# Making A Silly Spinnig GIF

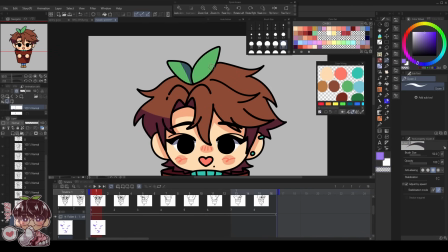985s
Now occasionally I'll use the selection tool to help me block out certain areas so I don't have to clean up as much,
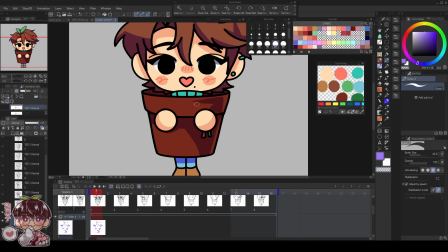991s
but I found this a little bit easier so that I can keep shading pretty much consistently,
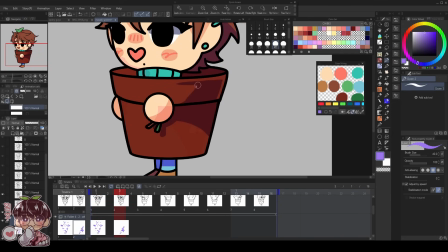995s
but it's also made things a lot faster so I don't have to keep flipping in between colors. But for our shadows, I did end up using kind of like
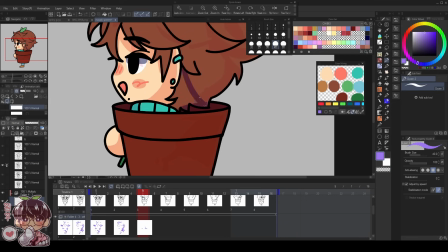1004s
it's like a bit more of a cooler purple in this case, but I thought it kind of worked for the majority of the colors that he had.
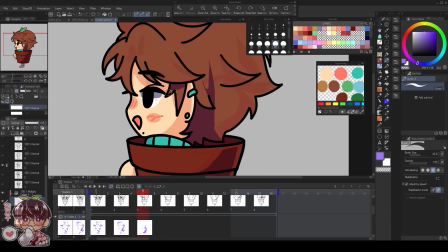1011s
He has a lot more of like cooler colors,
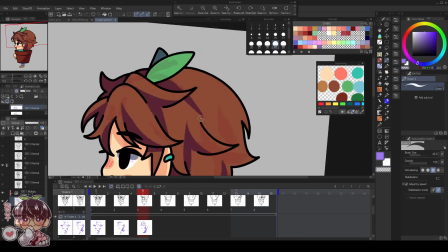1014s
as well as the brown looks nice with this type of purple rather than going too warm where it might look a little bit too monotoned.
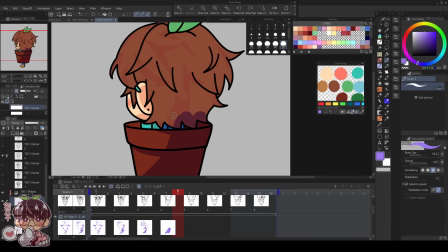1021s
One thing that kind of threw me off is the fact that this pot, the shading is going to be super irregular,
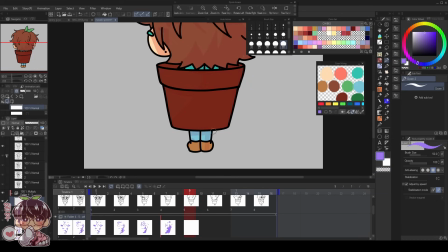1028s
but I made it that way because the pot base is completely the same throughout all the frames,
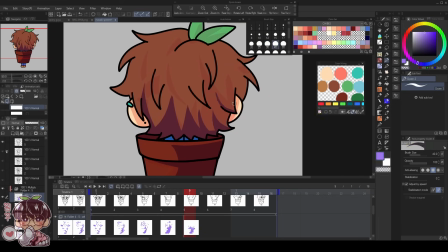1036s
and because of that it kind of makes it look like that Masaki within the pot is just spinning and the pot itself is not moving at all,
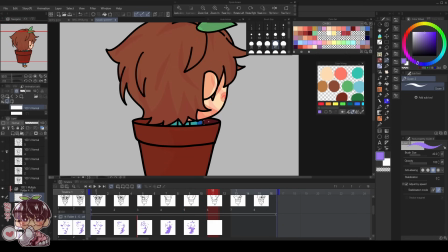1044s
other than when you can actually see his hands,
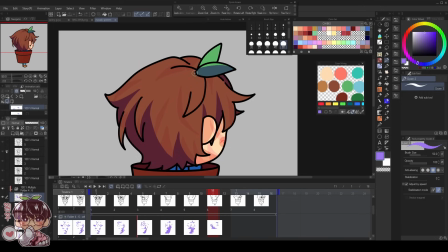1047s
which luckily I did place so that, you know, you can kind of tell where the front is, so hopefully it does read as, you know, him turning.
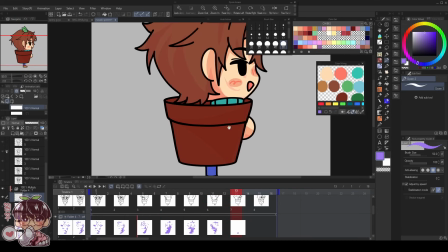1054s
I was gonna see if me putting some sort of like pattern on the pot was gonna help make it look like it's turning a bit more.
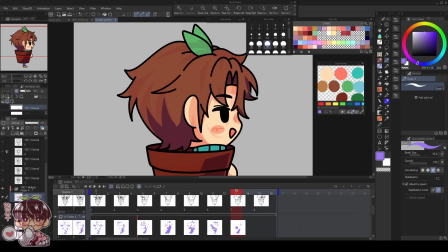1061s
So in my initial sketch, I did put like a little 4-leaf clover in the bottom
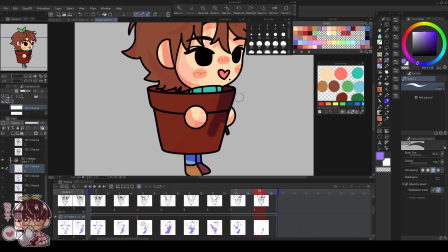1067s
portion towards like the right side of the pot, so that there would be something spinning along with it.
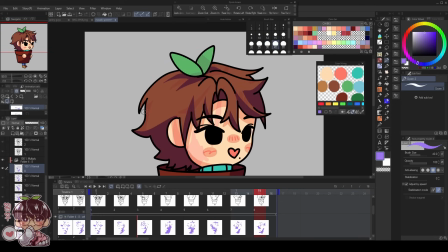1072s
But as you can see, I kind of forgot about it, and I ended up just shading the pot a little bit differently every time,
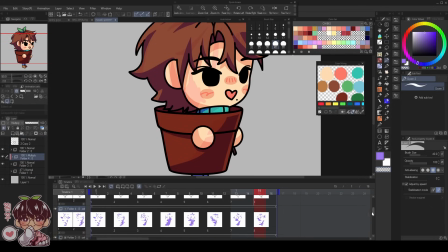1079s
and hopefully still giving that illusion that, you know, the pot is indeed spinning. And last but not least, we are going to be doing highlights.
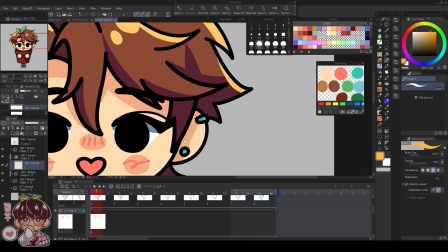1087s
So highlights, I decided to pick out kind of like an intense yellowy orange color, and kind of similar to the shadows,
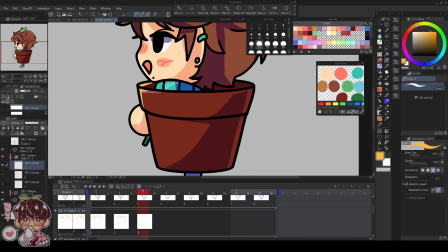1094s
I tried my best to highlight the pot different every so often so that it still gives an illusion of it moving and turning,
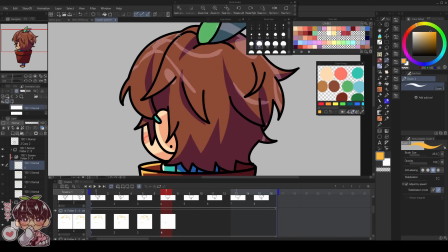1102s
but it doesn't really make sense, like,
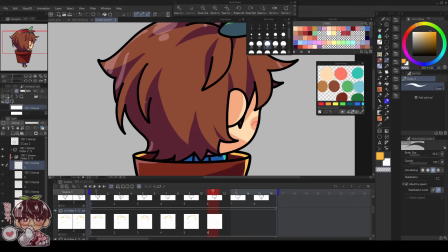1105s
I guess like in real life, if there was like a very static light on something that's very symmetrical and it's spinning and turning, it would still hit,
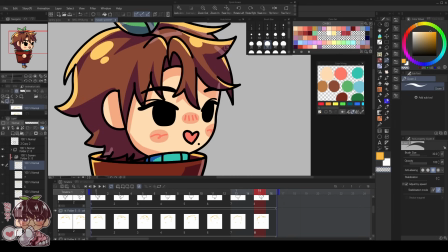1113s
you know, very similarly. Like it's not going to really change, but I needed something to create it so that it would look a little bit different,
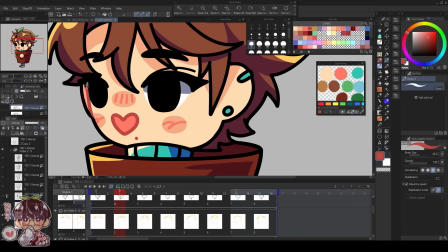1120s
so that we knew the pot was spinning along with Masaki and he's not like perpetually spinning within a pot.
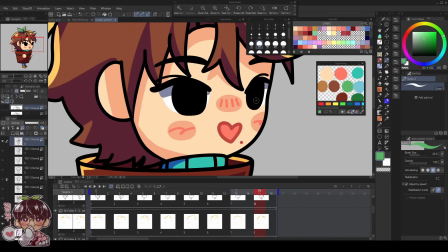1125s
Last but not least, so we're doing the last part of the little spinning chibis that I end up doing, is that I want to color in the line art.
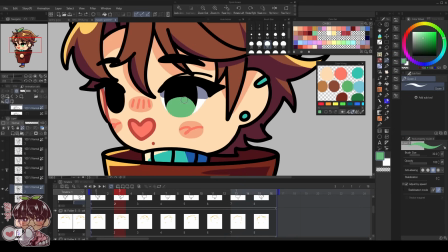1133s
So I went ahead, alpha locked all my lines, and individually went to do the eyes, which I gave like a little half circle with a, it's basically my derp eye, so a white kind of iris circle in the center, and then we have like a half kind of color at the bottom.
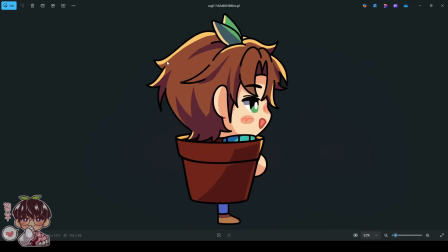1149s
And then I also went ahead and colored in some of the skin areas because I thought it would make things look a little bit softer. Sometimes I choose like lighter lines, or like I will color in lines that are just within the outline, but this time I just did,
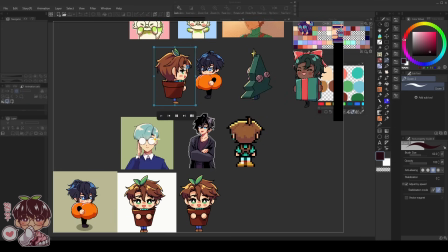1163s
you know, very minimal just to make things a little bit easier for myself. This might be a little bit stupid, but I do have a PureRef board on PureRef, just in general, of all of my little spinning gifs, because before, I forget what I was using it for, but this is just like how I keep track of all of them,
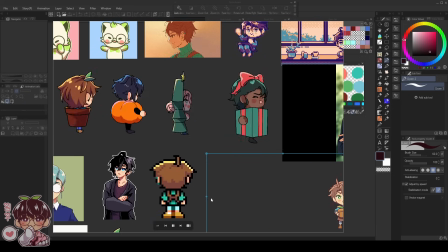1182s
and like I can kind of view them all at once spinning. It's kind of a large file, so I don't recommend doing this, but here they kind of all are.
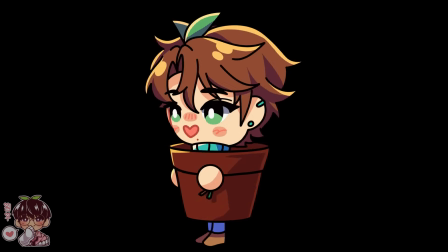1189s
We have Masaki, Kaisen, Sato, and Moriko. But I think that's it for today's video.
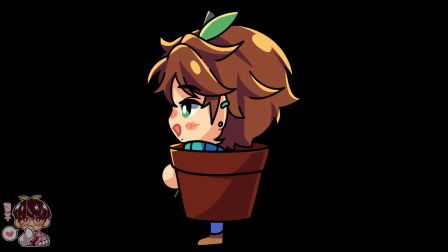1194s
I'll let Masaki as well as the rest of my OCs who do have like the little spinning version of them join on the screen at this point,
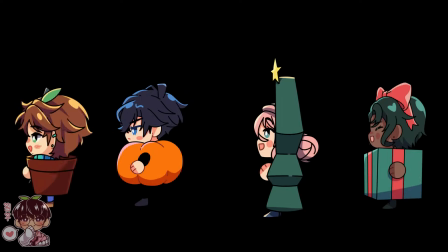1202s
and I will talk to you guys next time in the next video. Hopefully you guys enjoyed watching me make something a little bit silly, but bye!